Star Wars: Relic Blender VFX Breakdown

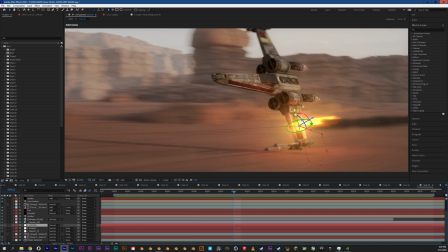24:17 So using that position information on the wing,
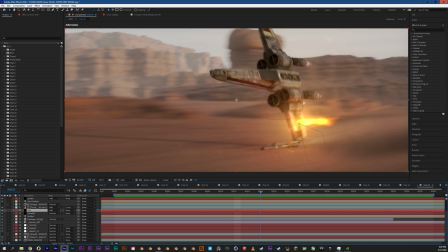24:20 what I did is I just made it as simple as I could. um i actually used a torch element
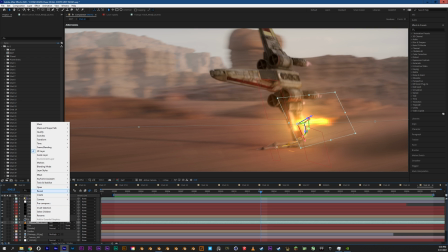24:28 from video copilot from their action essentials uh two uh
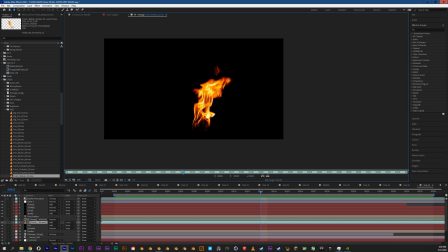24:34 pack and that's just this right here and
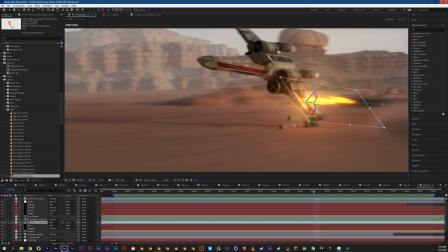24:41 all i did was i scaled it i brought the so all i did was i brought the anchor point to the bottom of the fire and scaled it and sped
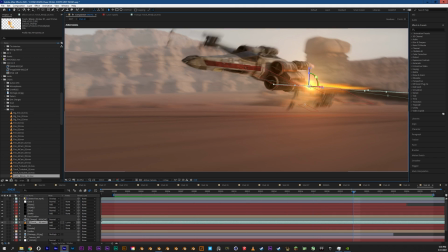24:48 it up so that it actually looked like it was fire firing from from the wing so the smoke itself was created inside of
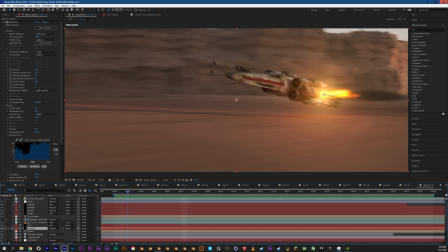24:55 after effects using a particle system using a trap code particular an incredible plugin for after effects i feel every after effects user should
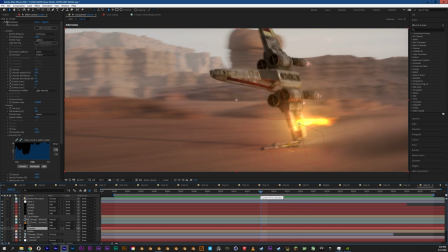25:03 know um but too in depth to really go into here so there's a lot of great tutorials online it's been around for a really long time so there's a lot
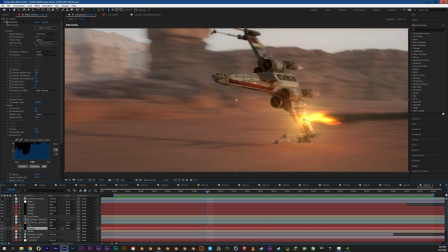25:10 of really great material out there but all i did was a very simple uh
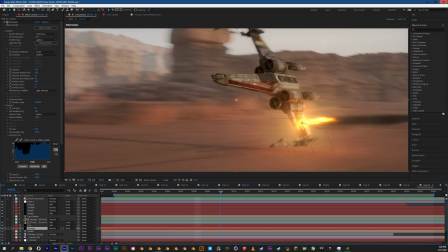25:16 particle uh animation for the smoke and then another one
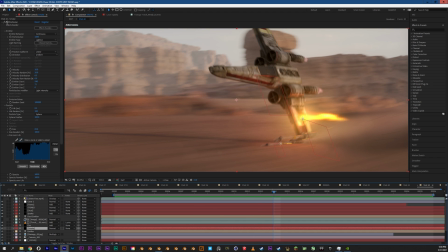25:21 for when the wing hits the hits the ground there fires up some dust yeah
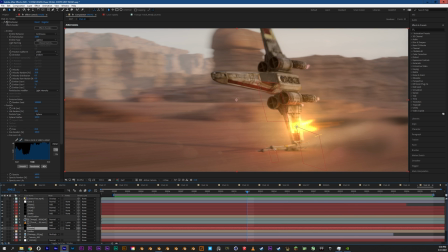25:26 and that just kind of ties everything together so hopefully this has given some insight into how this was made for the people who wanted it like I said at the beginning this isn't a tutorial that's not the kind of content that I'm really
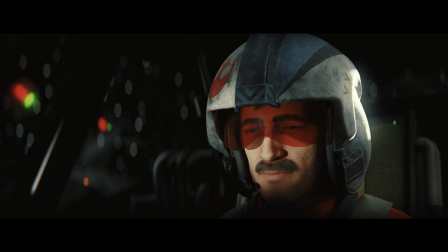25:38 interested in making but if you guys are blender artists who are looking to accelerate your learning I would recommend a lot of channels here
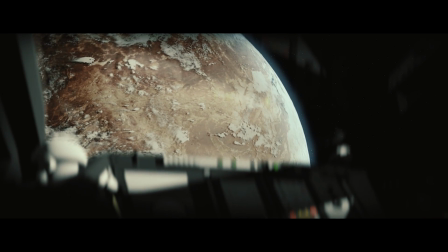25:46 on YouTube you can find those in the description the most
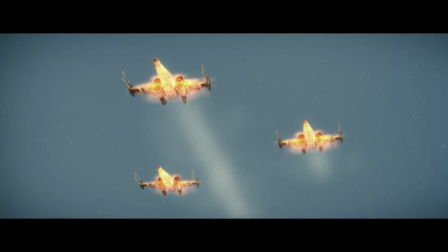25:50 valuable for me personally was joining Ian Hubert's Patreon at the $7 level.
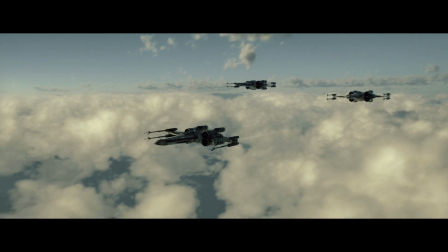25:55 There's a lot of great learning in there and I can confidently say that the vast majority of what I learned in the last year leading up to this,
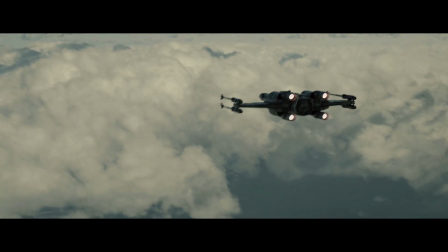26:03 I learned on that Patreon. So if you're interested in that, it's down in the description.
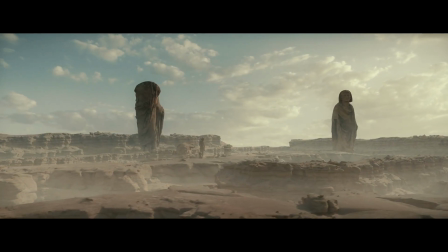26:09 And again, for all the people who stuck around, thanks for watching and I hope you enjoyed it.
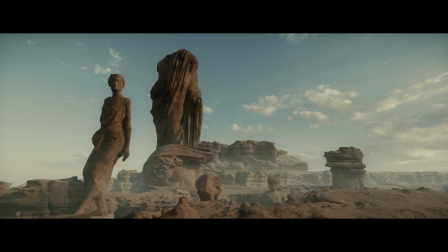26:14 Bye-bye.